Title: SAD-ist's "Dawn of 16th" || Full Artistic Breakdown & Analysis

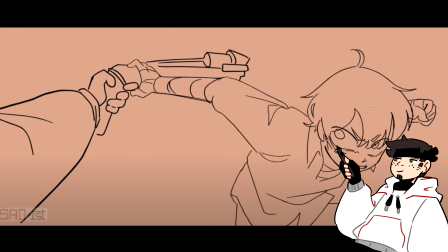[37:11]
This, for some reason, this frame really reminds me of My Hero Academia for whatever reason. I mean, obviously SAD-ist art style is fairly similar to anime, like it's very anime inspired, but this shot, just the way that the eyes are, very much reminds me of My Hero Academia for some reason.
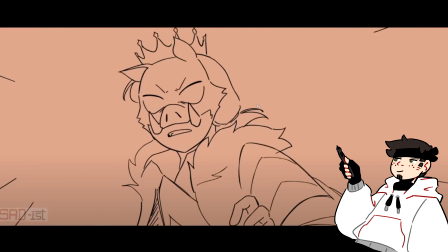[37:29]
They walk back.
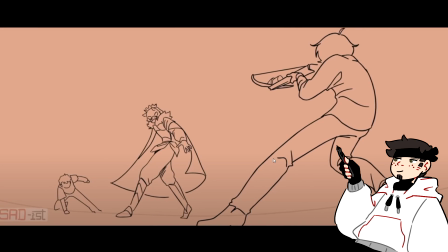[37:30]
We get a smear frame, and notice how the impact showing the smear frame, this is Tubbo's outline, right?
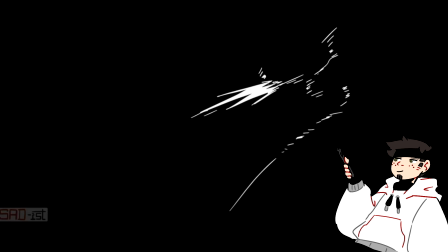[37:39]
This is Tubbo's head, this is Tubbo's arm. The impact is coming out of the crossbow.
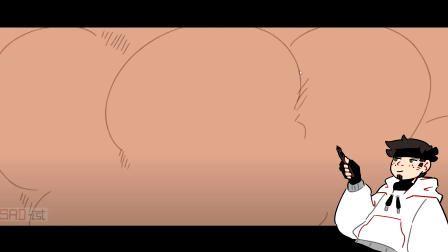[37:44]
So it's showing that this is the moment that the crossbow shoots. And then we see Techno getting shot.
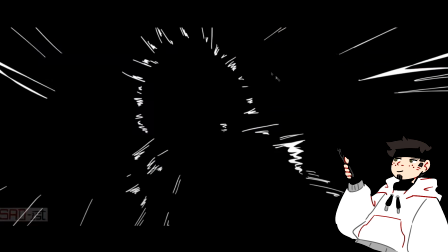[37:52]
We get an impact frame there, right? And once again, the outline is around Technoblade.
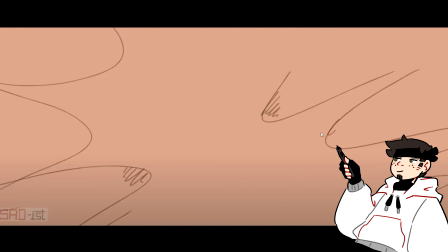[38:00]
Boom. Smoke. We get a lot of really nice smoke animation here of it, like almost like being coming out from like inward, right? Like if the crossbow bolt hit Techno and it's exploding outward,
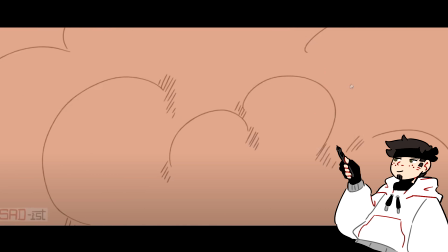[38:15]
we get these kind of cool like curved lines, and then it compresses inward and then exhales outward. And then Techno obviously cutting through it and spinning to find Funny and Quackity going after him.
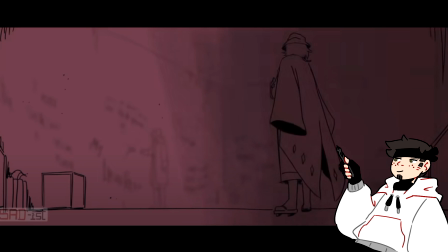[38:30]
Darkens around and then comes to the side, and we see Phil with Wilbur.
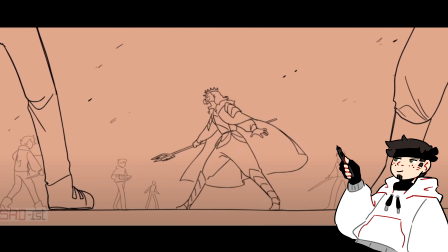[38:37]
We get a couple flashes and it transitions. Just another interesting way to transition the shot. And then the reason I'm pretty sure the reason why she does this is because it's almost like the camera is coming behind the characters.
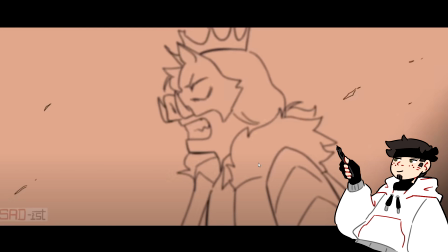[38:49]
It almost feels like we're behind somebody's back right now. And then we look around their shoulder and Techno's there.
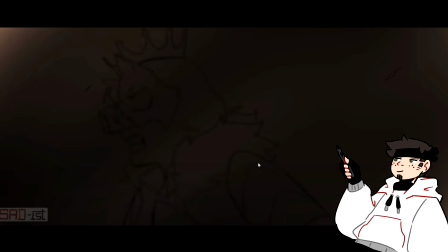[38:56]
Same thing here, right? Somebody is maybe moving next to Techno or moving in front of Techno, and then it transitions into Wilbur.
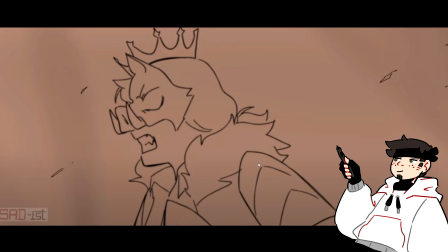[39:05]
Like we could even think that this is going from somebody behind Techno or in front of Techno to
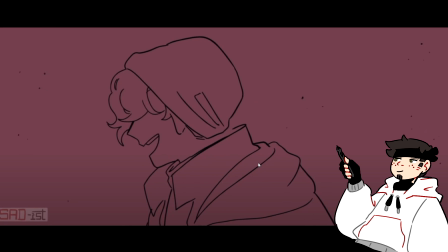[39:12]
Phil being next to Wilbur and looking over at Wilbur. Aerith transitioning, obviously, and this is a shot everybody sees.
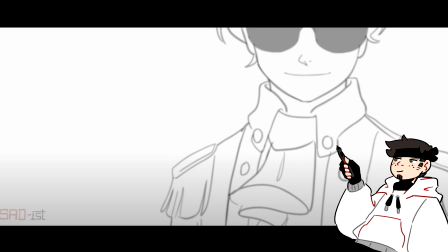[39:20]
Aerith transitioning into Wilbur because that's the analogy. Also, really cool. I wrote this down in my notes. I love how Techno, the line that Techno is talking about here is he's saying, like, don't you see history repeating itself?
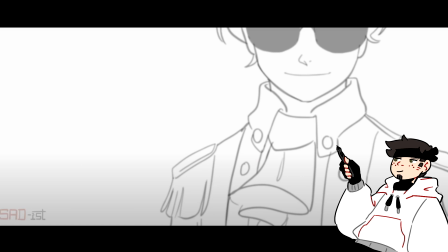[39:34]
And it transitions right into Wilbur, because Wilbur is the perfect parallel, the perfect example of history repeating itself.
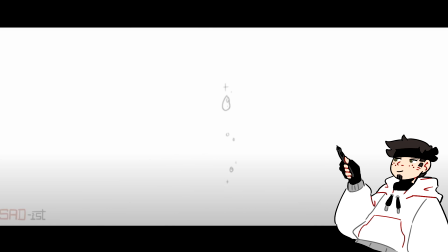[39:42]
It's so good that whole You know, like, obviously we all know the connection between Wilbur and Arrow. We all know that parallel, right? Like, that's not a hidden secret. But the fact that SAD-ist has their two shots, like, reflect on each other,
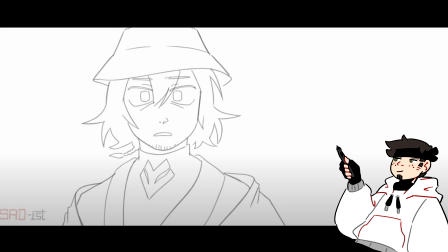[39:59]
like Techno talking about that line and then transitioning to Wilbur, it's so good.
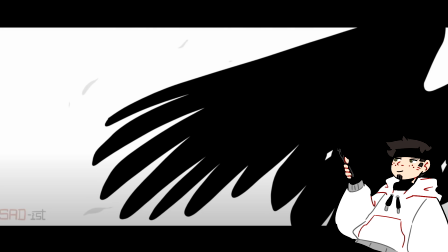[40:03]
It's so good. We get a lot of camera shakes and blurs. We get this really cool wing shot of Phil's wing coming up.
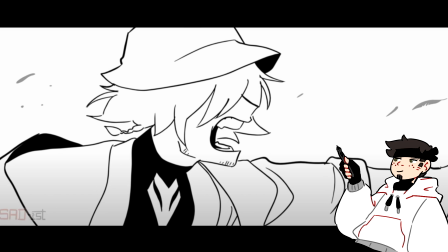[40:11]
And then most people know this by now, but if you're not, if you either don't go on Twitter a ton or you don't go frame by frame, you might not see it.
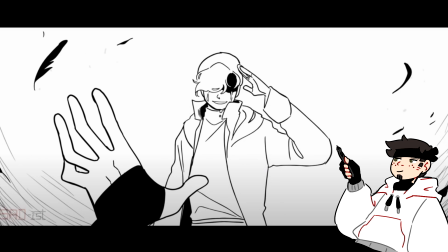[40:19]
Wilbur doing the classic saluting pose that both he did,
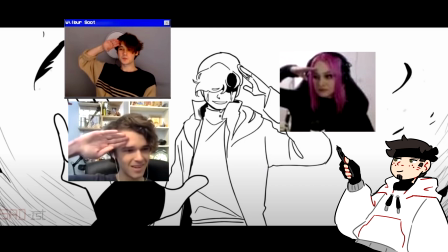[40:24]
Eric did, and now Nikki did, spoilers, when she burns down the Laman tree.
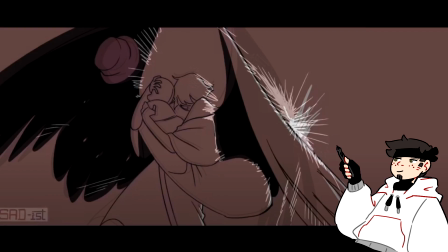[40:29]
Wilbur pushing the button. This is what I'm talking about. So Wilbur pushes the button.
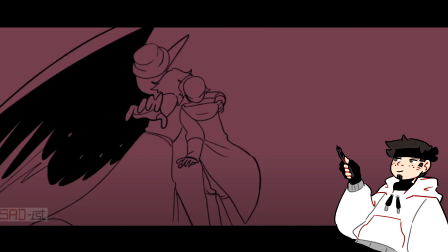[40:34]
We see Phil reach towards Wilbur, and he shields Wilbur with his wings.
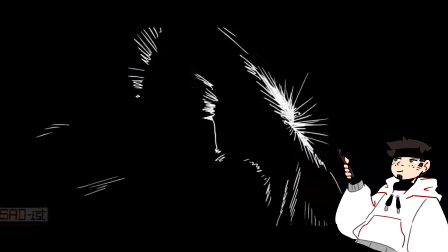[40:39]
He shields it with the explosion. Watch where the explosion happens, and it happens, the impact frame is around the outline of the wing.
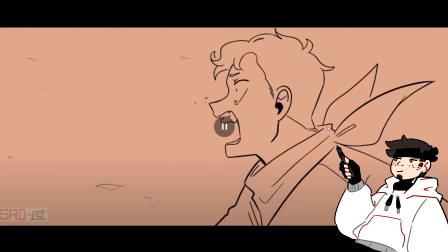[40:49]
And then the smoke puffs out. Tommy is shocked.
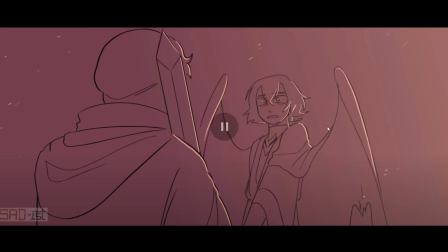[40:55]
Then, when we next see Phil's wing, it looks bad. It's injured because he used, look at that, man. He used his wings to, oh, look at that. He used his wings to protect Wilbur.
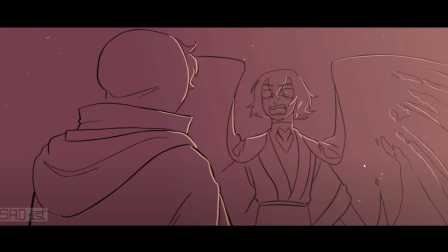[41:14]
If you don't see those like 3 frames or something before the explosion, you won't notice.